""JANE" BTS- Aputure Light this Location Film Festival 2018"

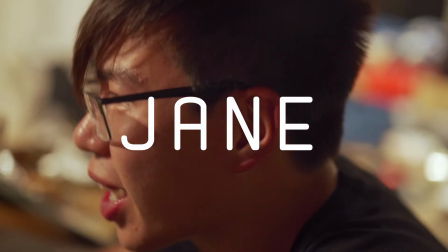It's so weird, like, you know, like a man. Oh my god.
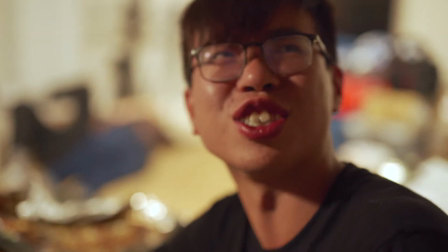Put the red color on the nail and then trying to do like the shot. Because of the shot, and then just trying to like...
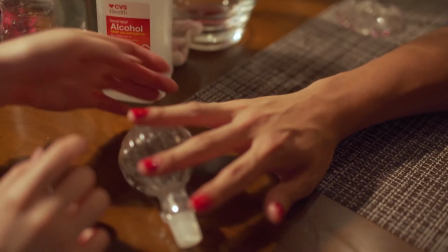Those are man hands, you know? Yeah, it's man hand. But I'm trying to be like a female hand, you know?
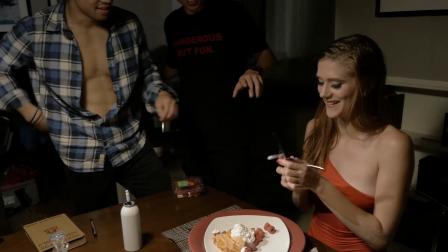No. Oh my god, oh my god, oh my god. 1, 2, 3, action.
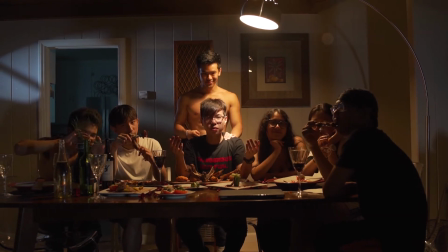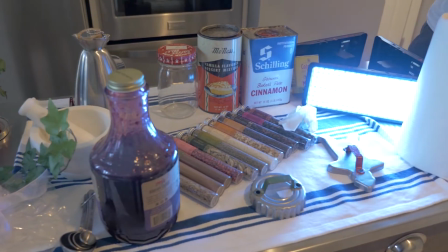What's up guys, this is Lance Lee. I'm the DP of this short film, Jane.
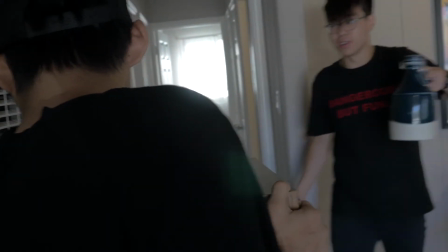The short film is both a standalone visual experimentation as well as the teaser for our longer film that we are going to do soon after.
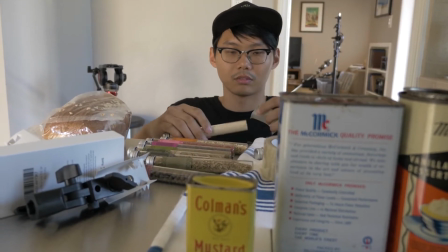The full-length film we are planning to do is about the relationship between serial killer
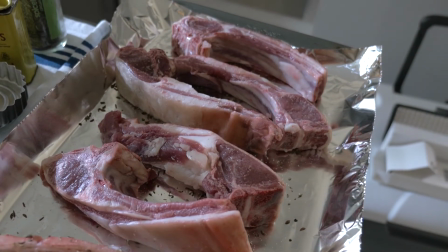who believed love is consumption and a little girl who had never experienced parental love.
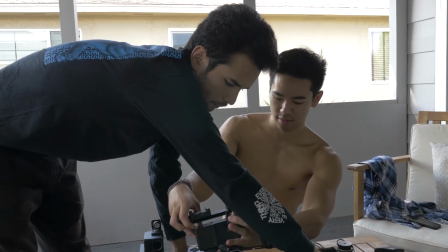You can find the full description of the film after the launch of our crowdfunding webpage.
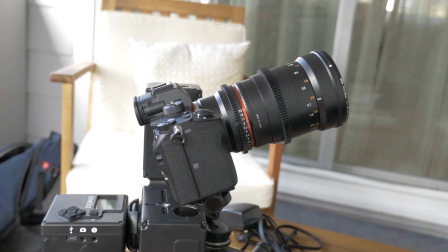Okay, let's talk about lighting. In this short teaser, the main goal was to establish the character of the female serial killer.
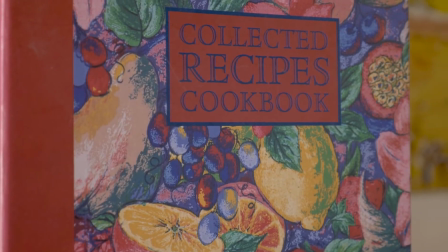Because we wanted to explore the idea of love and consumption, we restricted the location to the kitchen and dining room.
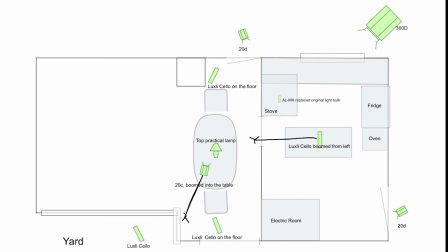And here is the general floor plan of our lighting setup.
You might have to put, just kind of layer the sauce so it can be darker.
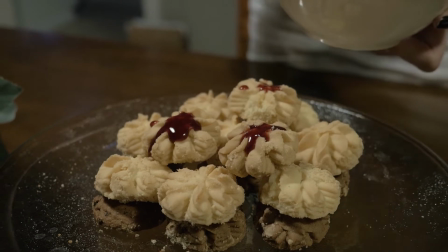Yeah, like that. That looks like blood.
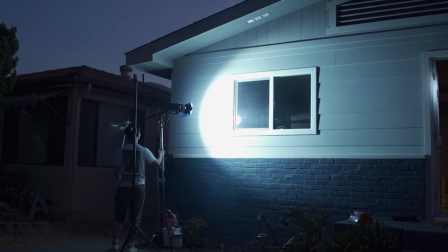For the key light, I put the Aputure 300D outside window with the angle and the cover with CDB gel.
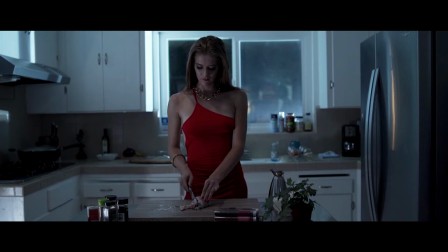I like the sharply defined shadows created by the hard light source, but also had a hard time reducing the flare produced on the window.
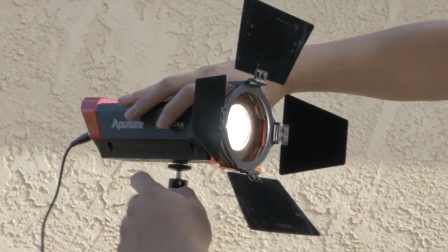I also had the Aputure 20D shining through the back door of the kitchen, but it was not shown in edit.
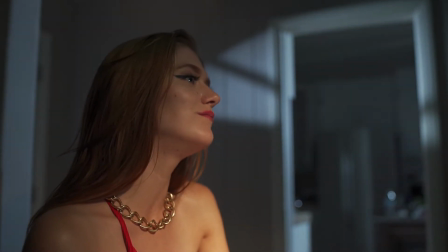However, in the ending, we used the barn door of this light to simulate the opening of the door.
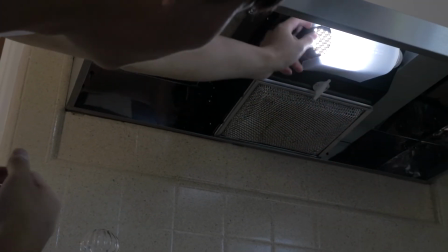Can you change the tail temperature? Yeah.
I also replaced the light on top of the stove with Aputure 8mx set to high
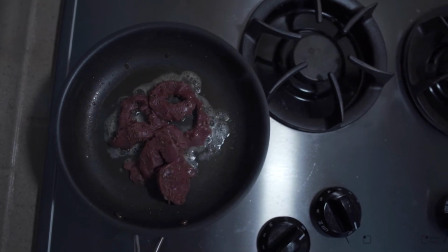color temperature because the director wanted an overall cool tone in the kitchen environment.
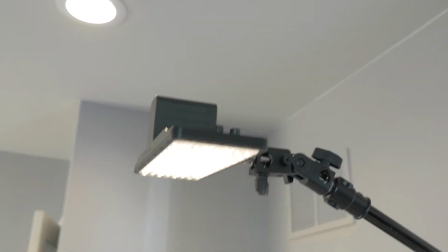The other things I did in the kitchen scene including booming a luxury cello RGB panel as a faint
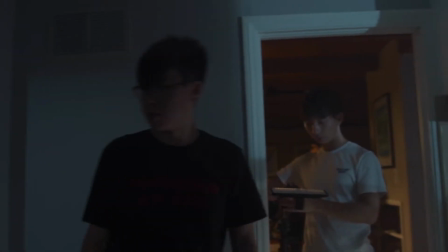top light on a central table and bouncing the Aputure 20C to the ceiling to create some overall feel.
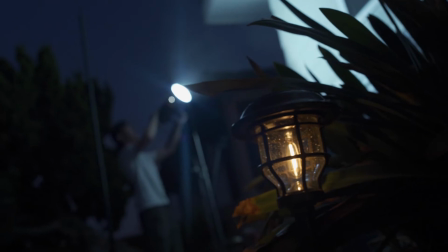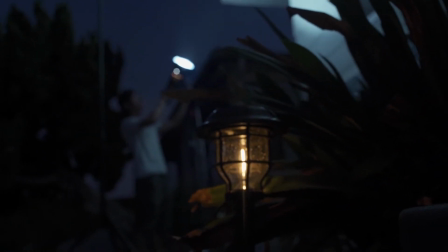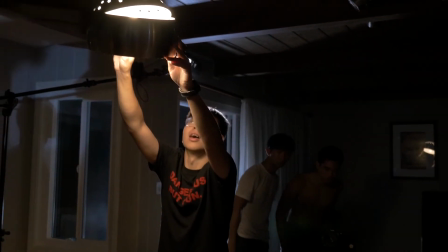Fill it up. Now let's look at the dining room. First we have the top practical lamp.
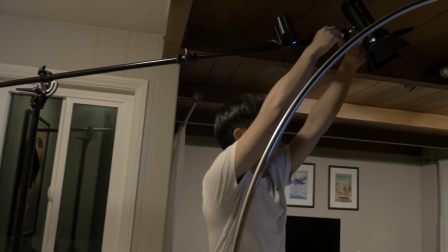An Aputure 20C was set to tungsten color temperature and aiming at actress and her dish using barn doors to control the highlight parts.
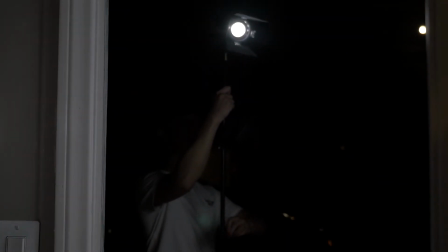Then I set up a 20D shining through the top glasses of main entrance, create a very interesting light pattern on the background wall.
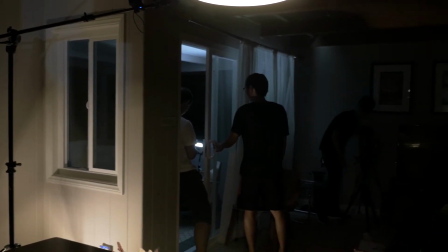To balance the background pattern, I decided to put a luxury cello with 7500 Kelvin outside the window of the right side,
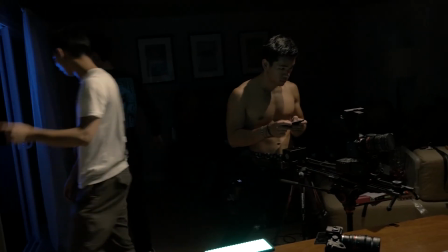although this was never how the real moonlight works. Actually, the above practice only for one particular setup.
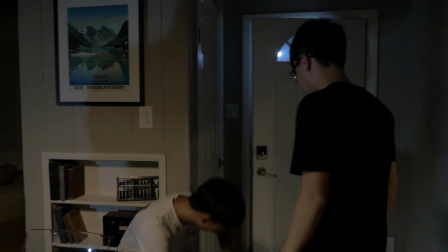If you look carefully at the film, the dining room got darker and cooler every time the actress changed clothes,
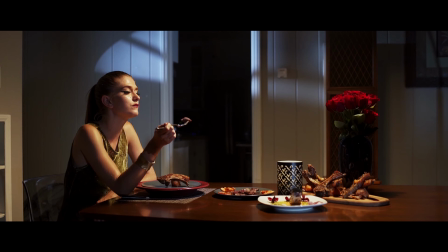implying the progression of time and the mental state of the character. The composition also got tighter and tighter.
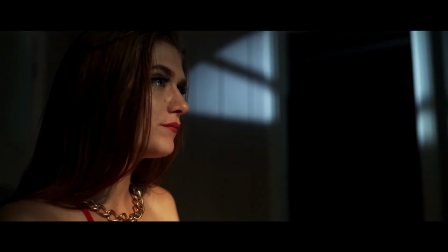Thanks for watching.